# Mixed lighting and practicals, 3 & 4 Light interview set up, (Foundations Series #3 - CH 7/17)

So it's all very well looking at lights in isolation in a studio, but of course the real challenge is when you come into real locations. This one here was a very popular question we had from you when we had that short survey about lighting challenges, and it's mixed lighting, particularly in office environments. And office environments like this give us a number of real-world challenges. First of all, it's mixed lighting. Of 95% of the offices I've ever worked in, fluorescent overhead is the #1 challenge. The #2 challenge is, do you have windows? Do you have a situation where you've got daylight coming in and you've got fluorescence coming in and light bouncing around the room, giving you this horrible mixed light?
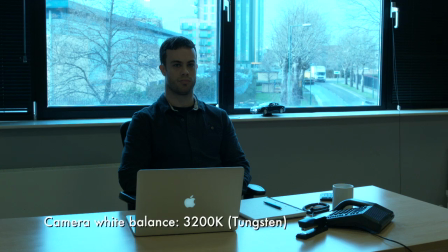And you can see on this shot here, I'm balanced to tungsten on the camera and everything's looking very blue. So even though we've got fluorescent overhead lights, and we've actually lit me with a Diva light just so you can see me, but even still, the predominant light source in this room is daylight. So what are the different scenarios you're going to come across? Well, do you light with daylight light? Do you light with tungsten light? What if you can't turn off the overhead lights? What do you do? And I'm going to look at some of the lights we've already looked at and show you the different effects they'll give you, because what you'll discover in this scenario is that some lights will simply not work. So let's start by looking at the very first light, which is the dado light. But the first thing we're going to do is we're going to assume in this room we can turn off the overhead lights. So I'm going to do that now.
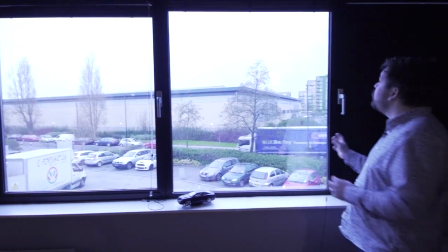The next thing you want to do, if at all possible, is control your environment.
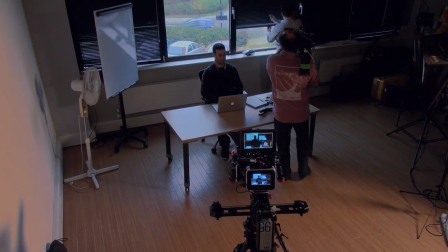In this situation, where we have actually got some blinds on the windows, no matter how tricky they are,
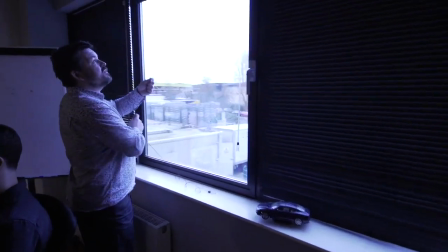if you can control your environment, you're ending up creating a pseudo studio, and then you can start to light from scratch
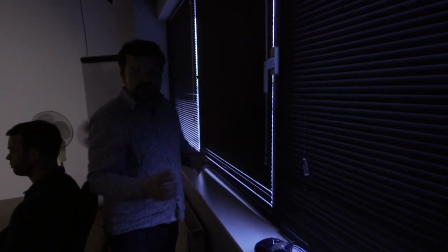by closing everything up. This way, you're starting in an environment where you've got some control.
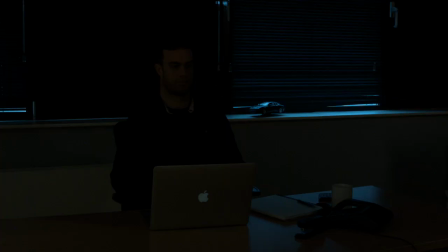Now we're seeing a little bit of light on Matt because of the light that's lighting me.
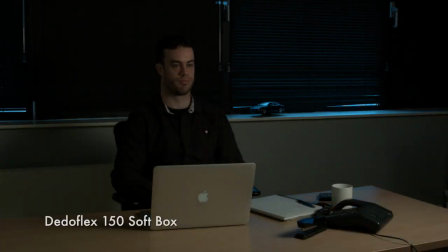But let's start by just switching on my 150 softbox, because ideally I want to light with tungsten light.
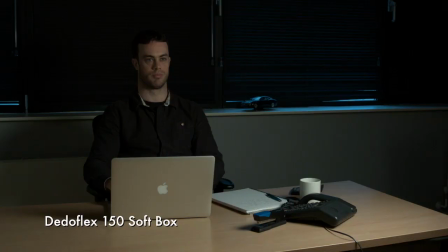With the egg crate off, what we're seeing is a lot of light spilling around the white or the grey of the back wall.
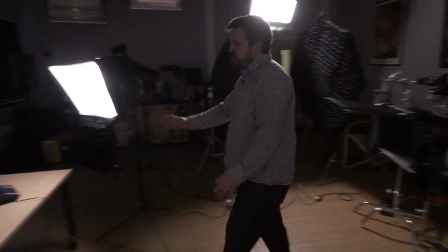And what I want to see is Matt's face being lit with that vignetting off.
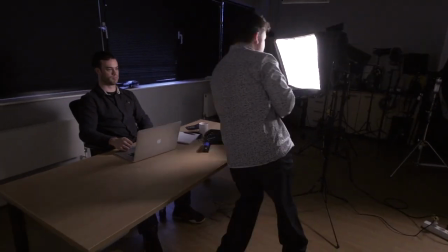So by using the egg crate,
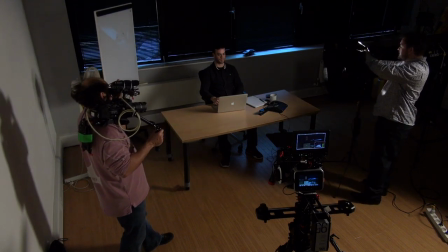I'm moving this light in, because by putting the egg crate on, I'm going to lose some intensity, is move that into the frame.
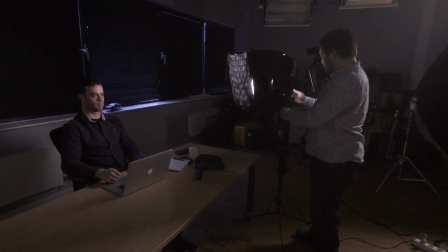Now, what I'm going to do here, and just notice that, Fred, actually I can swing that light around.
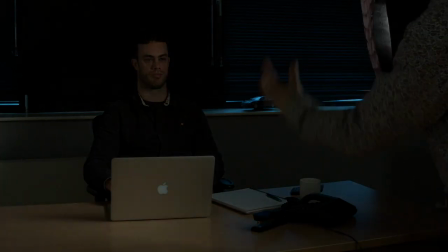You can actually see there's a sweet spot in the light where it actually gets brighter in the middle of the frame and gets a little darker if I pan it off.
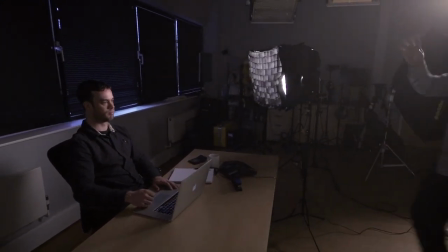You'll be able to feel that on your eyes, Matt. So what I want to do is get the brightest part of the light into Matt's face, and I want to really see both of his eyes being lit.
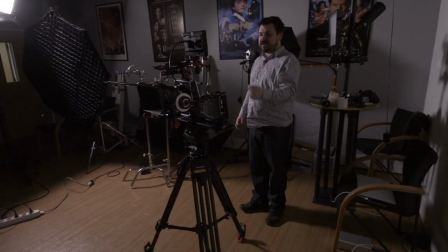Now this is quite a moody looking frame, but I've got a major problem.
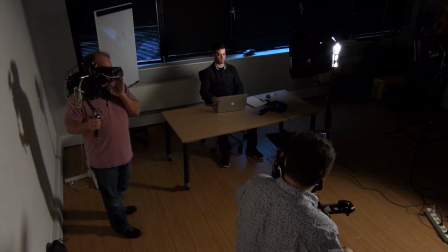I'm now seeing my light in the shot. So the simplest solution is to move the camera closer in.
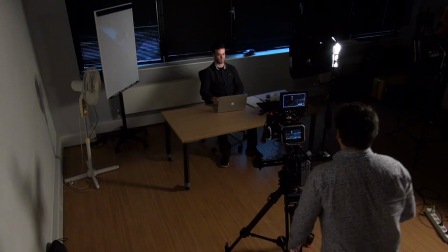So I've just adjusted the frame, and I think if I just move this slightly this way,
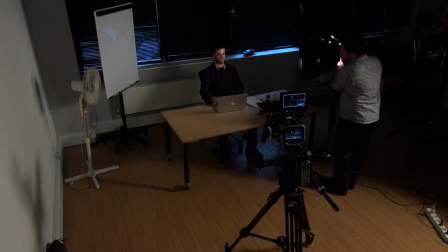I'll just turn that light around.
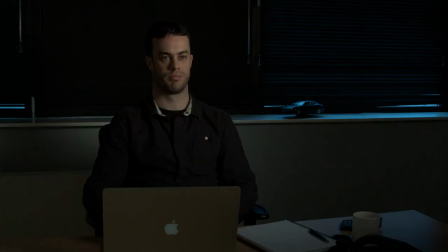I'm at an aperture of f8. I think I can afford to open up a little bit so we get a good reading on Matt's face.
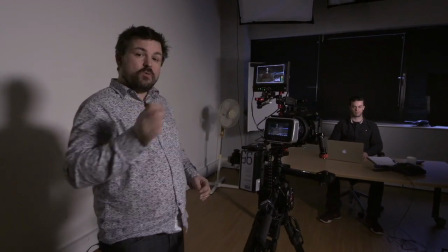One of the things you'll discover as you begin to light, and why I always just start with one light, is you start to see the frame evolve.
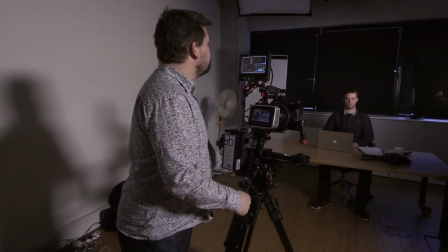And what we've got here is a good frame with Matt and a good exposure on Matt's face.
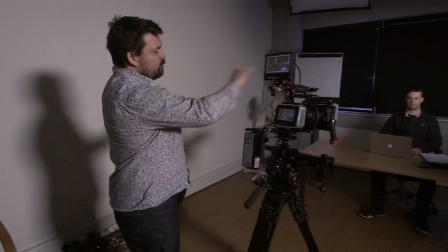But something I've noticed is we're set to tungsten balance on the camera.
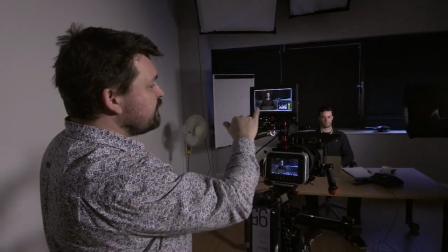We've got a tungsten light source on his face. But you see this blue coming in here.
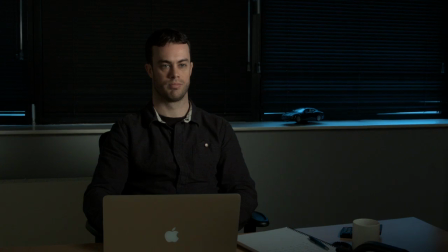That's coming in from the daylight that's seeping through the windows.